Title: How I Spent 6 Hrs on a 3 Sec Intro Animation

So I went in and I thought, well, what if I rotate that black rectangle in the text so that it's completely sideways, and then it rotates out like that and reveals itself.
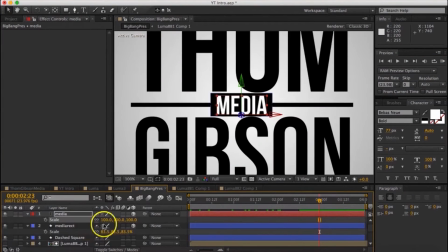But I didn't really like how that looked because it didn't really have this element of symmetry because it's kind of coming in from one side. I wanted it to kind of come through the center out to kind of maintain this symmetry. So I went back to the scale method, but realized there's this little link there that allows you to kind of decide whether you want to keep all of your scales moving at the same time,
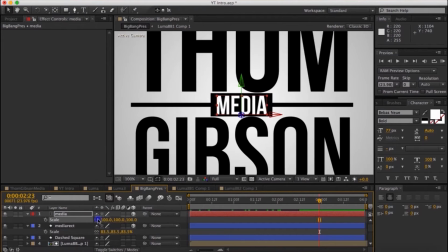even keeping your X scale growing and shrinking in the same way and your Y scale growing and shrinking in the same way. And I realized that if I unlink that, perhaps I can adjust the X scale and have it just kind of start completely, basically invisible,
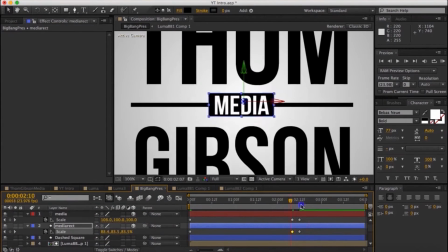and then expand out by adjusting the X scale.
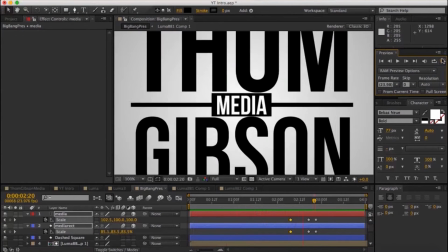So I tried that both on the rectangle and on the text, and I liked how that looked. I had that expand out a little bit more than it needed to go and then come back in, and it was just what I was looking for. I was able to maintain that symmetry that I was looking for by having it come out through the center.
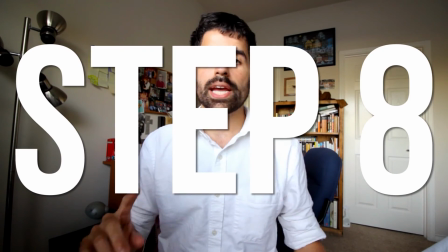Step 8 was the sound effects. I wanted a ticking sound for that dashed line that was going around the logo, so it would sound like tick, tick, tick, tick, tick, tick, tick, like a really fast tick. I found one online.
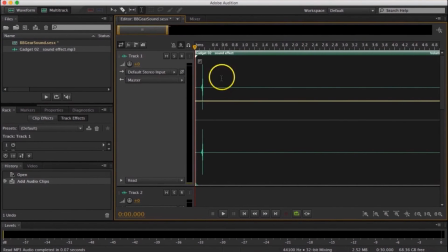I downloaded that sound. I imported it into Adobe Audition. I made copies of it because it was only one little tick.
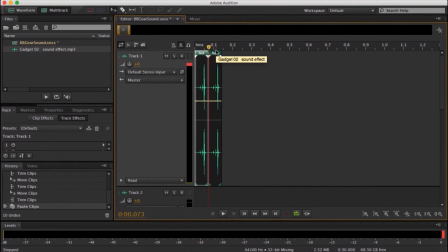I deleted some of the space in between those copies so that they were a lot closer together and it wasn't tick, tick, tick, tick, but more of a tick, tick, tick, tick, tick, tick,
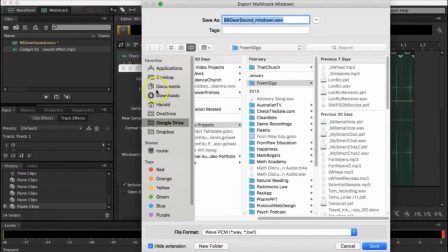tick. I made it a little bit longer so that way hopefully it would be as long as I needed it to be. I saved that.
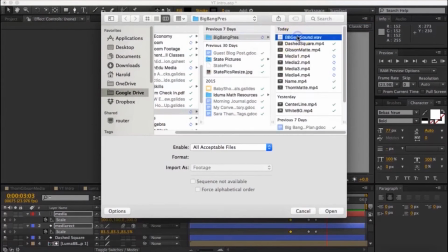I imported it into Adobe After Effects as a sound file. I pulled it into my timeline.
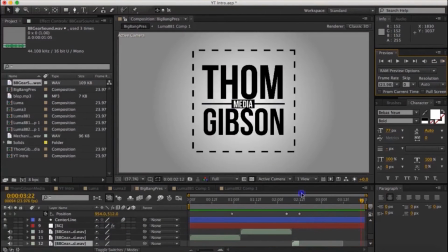The one that I had was a little bit shorter than I needed, so I just duplicated it. And then I had to go begin right when the dashed line begins and end when the dashed line ends.
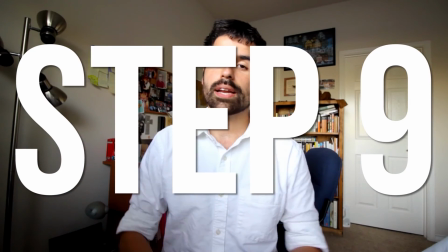And there we go. Step 9 involved the finishing touches. I felt there was something missing.
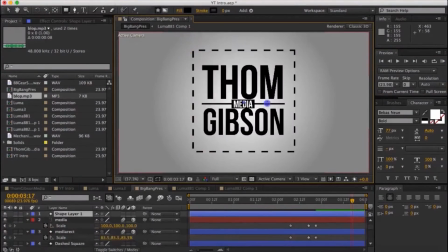I felt that it was a little bit too open still. So I thought, well, what if I kind of created a solid line around the logo? And I thought, well, that's still not necessarily what I'm looking for. What if I kind of make it a little bit thicker and make it maybe the width of the text that I have on the screen?
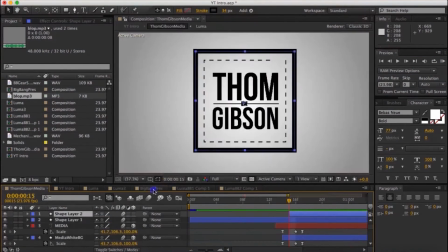That did the trick. That was more of what I was looking for.
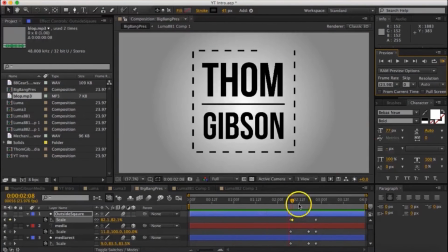I went ahead and animated that so it kind of popped out, not from the center, but just started to begin right outside of the dashed line,
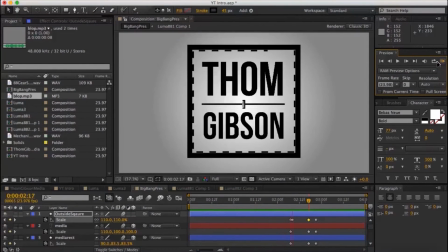and that it would pop right when media came out, and that it would expand a little bit more again than it needed to. And then I found a little pop sound that I included right as it reached its peak. This was a huge learning experience for me. I'd virtually done nothing in Adobe After Effects before this. This took about 6 hours to do for a 3-second animation, but it was kind of just another reminder that you really can actually learn anything that you want. It's just kind of finding the resources that you need and knowing what resources would be best for you. For me, it was those 2 videos and just kind of taking it from there using my background knowledge. But my goal in sharing this was kind of a little bit of insight into the thought process and why I did what I did and how I kind of made it come together. So if you have any other ideas or requests for filmmaking tips, let me know. These are fun to make. I haven't been keeping up with the every Tuesday schedule. I'm a teacher by trade and it's the end of the school year. And I'm gonna be going to Kenya this summer. So I probably, unless I make a bunch of them and then schedule them out, I probably won't have that many then. But let me know what you'd like to see. And then I'll try to get them up there because these are fun and I'd like to be of help because the internet's helped me. So I'd like to give back. Anyways, thanks for watching and I will see you next week.